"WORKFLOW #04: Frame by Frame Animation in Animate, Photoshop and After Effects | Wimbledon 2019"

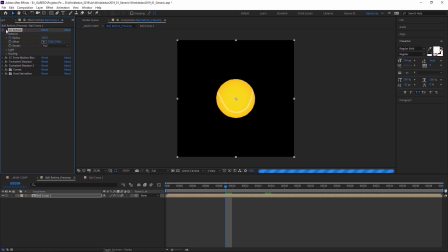[8:20]
So if you look here there's CC Sphere, if you take it off you see that this comp is pretty much a solid and the shape layer
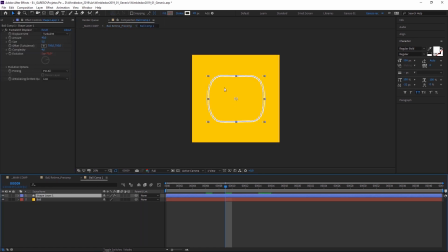[8:28]
and the turbulent displays to get a little bit of rough edges here.
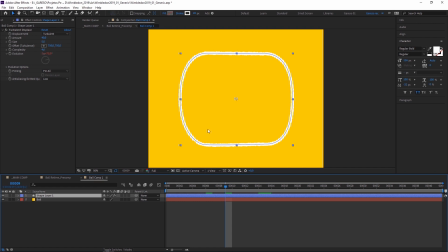[8:33]
The way CC sphere wraps the texture around the ball is not very intuitive so one thing that I usually do to help figure out how I should design the texture to make it look the way I wanted to look when wrapped around the sphere is to do a quick Google search for textures
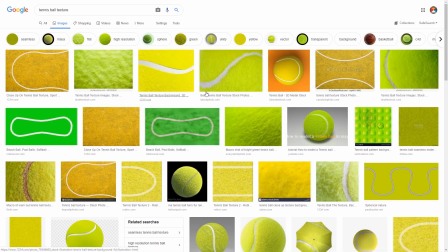[8:49]
so then you have some hints of how you have to design your texture to make it look the way you want.
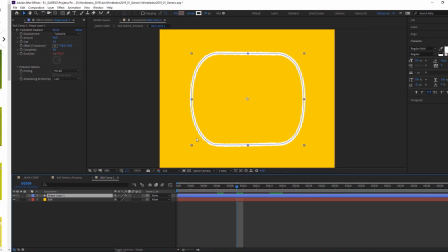[8:56]
So in this case I tried this shape here and then it's just a matter of tweaking until you get the texture you want.
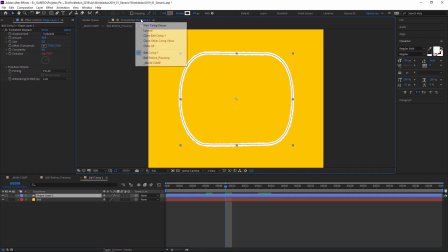[9:04]
So one thing you can do to make it easier is just to open another comp viewer then go back to your comp.
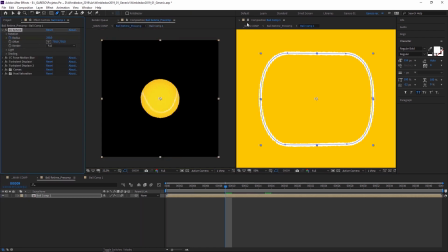[9:10]
Let's turn the CC sphere back on. You just have to make sure you have the comp locked so you can see both of them at the same time. So this is a bit of trial and error but that's the way I usually do it.
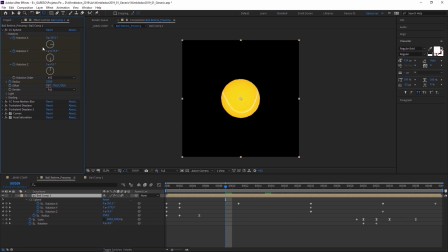[9:22]
After I was happy with the texture I animated the rotation properties and the radius to simulate the hits, and reversing the movement as it's going away from the camera at this point.
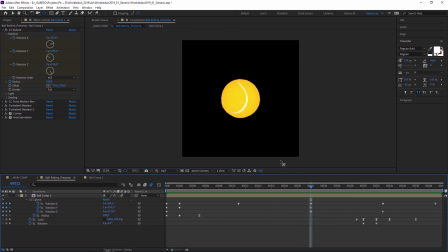[9:36]
After I was happy with the animation, I applied some CC Force Motion Blur to blur the texture because the normal motion blur doesn't read the CC sphere movement. Then I applied a turbulent displace with a small size to get the rough edges,
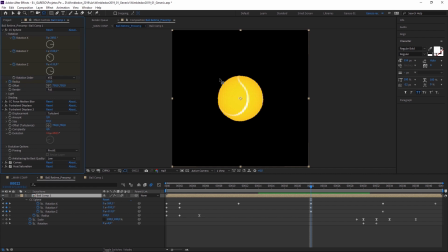[9:50]
and another one with a larger size to make it less perfect and suggest that this was made by hand. And other than that just some curves and hue saturation for a little bit of color correction.
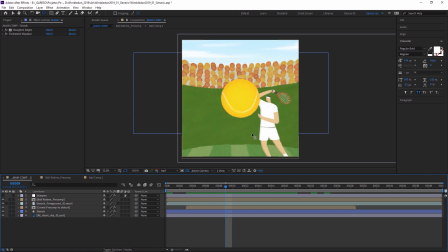[10:05]
And that's it for the ball, let's go back to the main comp. This stance is just a shape layer animated frame by frame using hold keyframes. And for the crowd instead of painting every single dot by hand what I did was to create a large
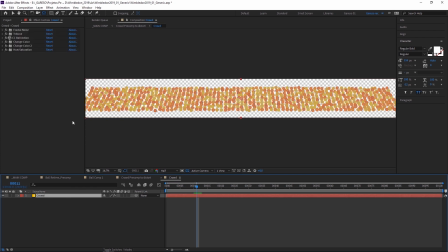[10:22]
comp with a solid the same size of the comp let me just deactivate all the effects here first.
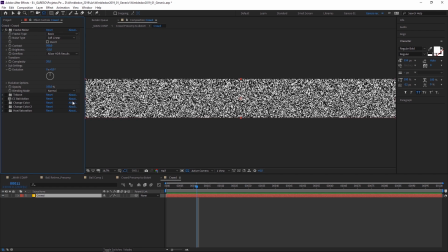[10:28]
So here I apply the Fractal Noise
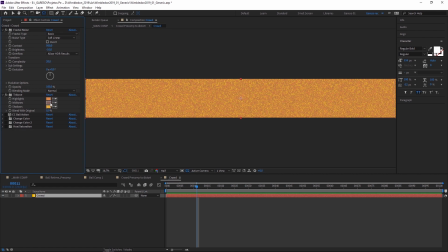[10:32]
and a three-tone effect using the colors from my style frame and then I apply the CC ball action on top of it.
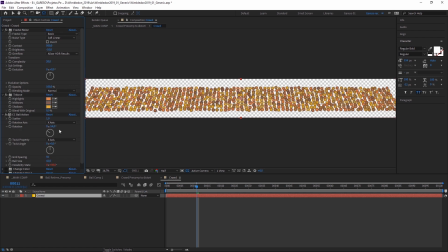[10:40]
I tweaked the settings to get some randomness and then I rotated everything to make it look like it's a stand. So you get this, then rotating, minus 54 in the case.
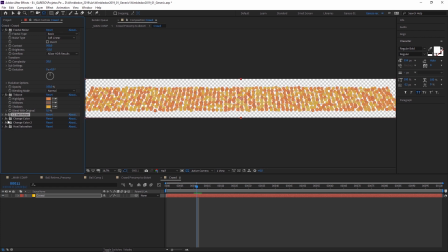[10:54]
and other than that it's just some color correction to get rid of the of the shading that CC ball action gives, which unfortunately we don't have control on the settings here. Let's go back to the other comp. Here I apply the same turbulent displays to get the rough edges and also more color correction here and that's pretty much it for the look. Then using the render as a guide I animated the position and the scale using hold keyframes to match the animation.
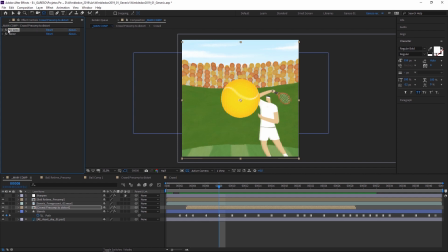[11:26]
And then on the main comp I applied the CC lens effect to get this kind of wide lens effect distorting on the edges and some noise to give some more texture as well.
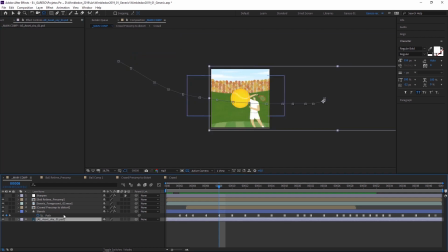[11:37]
The sky is pretty much the same idea it's just one large layer that I painted
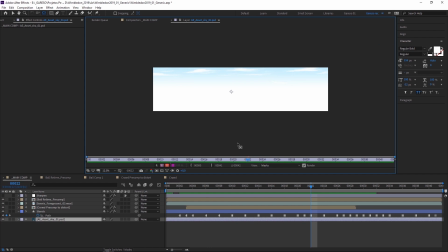[11:42]
on Photoshop and imported here and then animated to match.
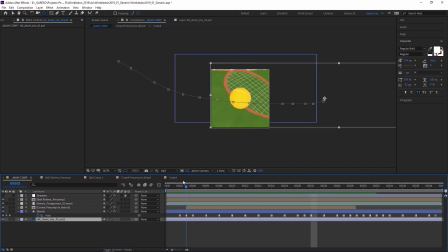[11:50]
and that's it
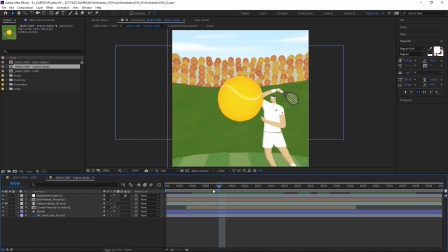[11:52]
one last thing I did after everything was ready and after I found out which players would be on the finals which were Federer and Djokovic I just went back to Photoshop and painted some details to the players to try to make them look like the real players this is Federer
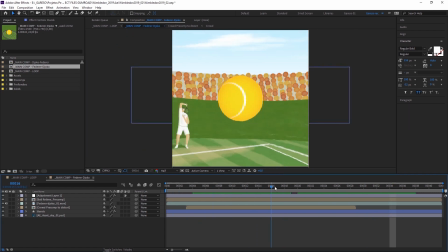[12:10]
and this is Djokovic and to make it look properly I duplicated the loop and in one of the loops I
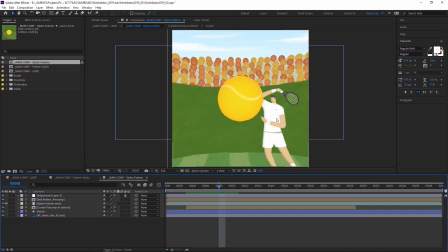[12:17]
had Federer here and in the other one I had Djokovic here so Djokovic to Federer and then